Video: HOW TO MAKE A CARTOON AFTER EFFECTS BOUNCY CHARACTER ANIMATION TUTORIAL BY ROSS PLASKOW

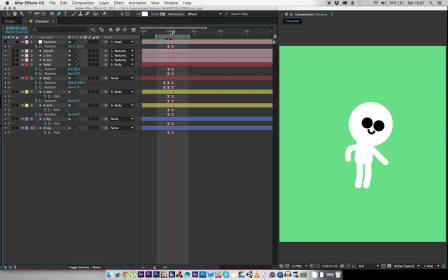[4:07]
And then over here, 1, 2, 3, 4, set another keyframe there, and then we're going to make this one go forward a bit too far. So let's change it to 8, and then it will return back to 7 over here.
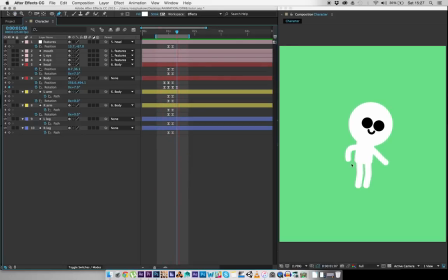[4:25]
See? Already has a little bit of bounce on it. Let's apply this to every single part of him. Move him up a little bit. Here we want him to go down a little bit too far, but we need another keyframe over here.
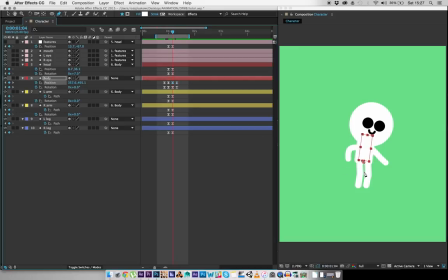[4:43]
Back to this one. And move him down a little bit. Let's see how that looks. Even more bouncy. Add some anticipation to the head with the rotation. Set a keyframe, Change this one to be backwards by 1, -1.
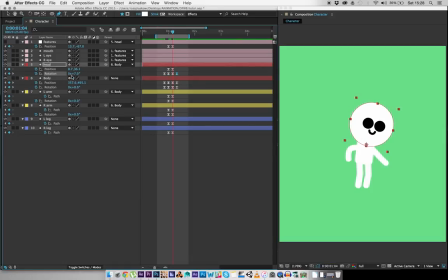[5:05]
Set another keyframe there, and then make this one go a bit too far forward. Bouncy. Here is where I will add in another technique called overlap. This is where you delay certain rotations and movements to give a more natural feeling.
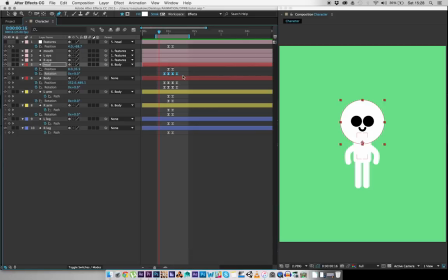[5:22]
Not everything moves at the same time. In fact, nothing moves at the same time. So what we can do is we can highlight the rotation of the head and just move it to the right by 1 frame. You can see what that looks like if I move it a few frames forward.
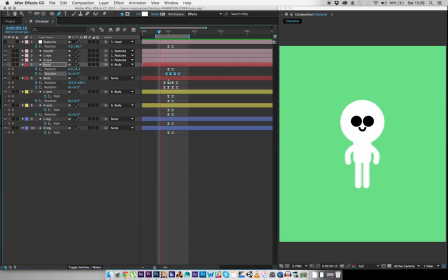[5:42]
Just a little bit more. And that's called overlap. Maybe we'll move the rotation of the body along 1 frame.
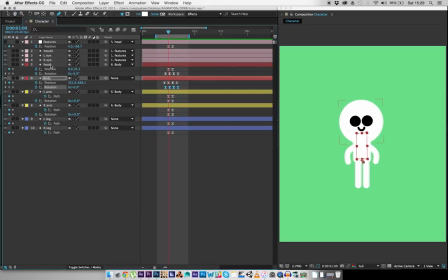[5:54]
That looks nice. Maybe we can move the position of the head down a little bit so that it goes too far down. 1, 2, 3, 4. And then make this one go too far down.
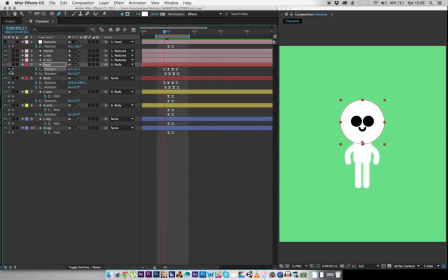[6:09]
Yeah, that looks good. Or maybe we can make the head go up before. Make this one go up a little bit. Just by a couple of pixels. And it adds a lot. Maybe we'll move the features a little bit further.
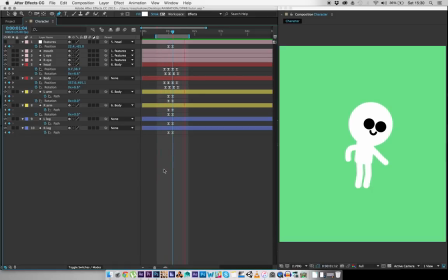Let's bounce the legs a little bit. Maybe they need to bend a bit too far. So 1, 2, 3, 4. And then we'll make them bend here a bit too far.
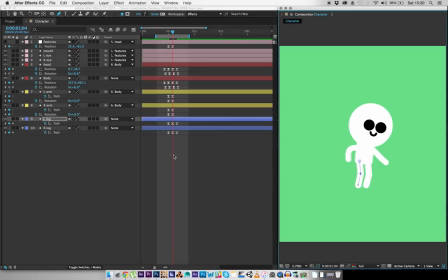[6:48]
Just a couple of pixels. 1, 2. I see that. Now they're bending a little bit too far. Looks nice. With the arm, as it's pointing to the right, maybe I'll make it point a little bit too far.
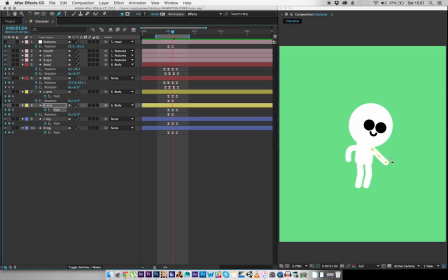[7:03]
1, 2, 3, 4. I'm going to make this go a little bit too far. Make the left arm go up a little bit too much as it's moving up. Just wherever it's going, make it go too far and then return back.
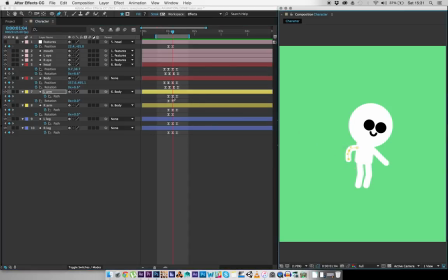[7:22]
So here it's going to go too far and then it's going to return back here. Highlight the vertices that you want to move a little bit too far up and press up, obviously. You're not a retard. Now there's more bounce. You could also change when this left arm goes up.
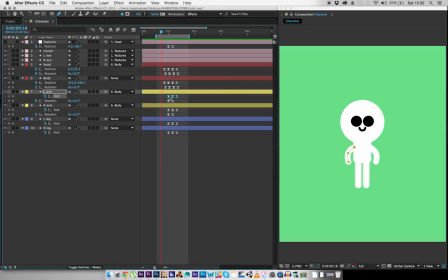[7:40]
Absolutely nothing moves at exactly the same time, so maybe we'll move this to the left so that it moves first.
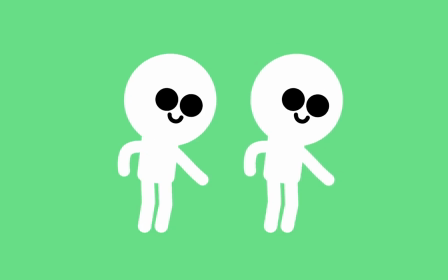[7:47]
Okay, it's looking good. Okay, here's a side-by-side comparison, so you can see that the one on the right looks a lot more natural, a lot more bouncy. Hopefully this tutorial has helped a few people, maybe add a little bit more life into their characters. I've been Ross Plaskow. Thanks for watching.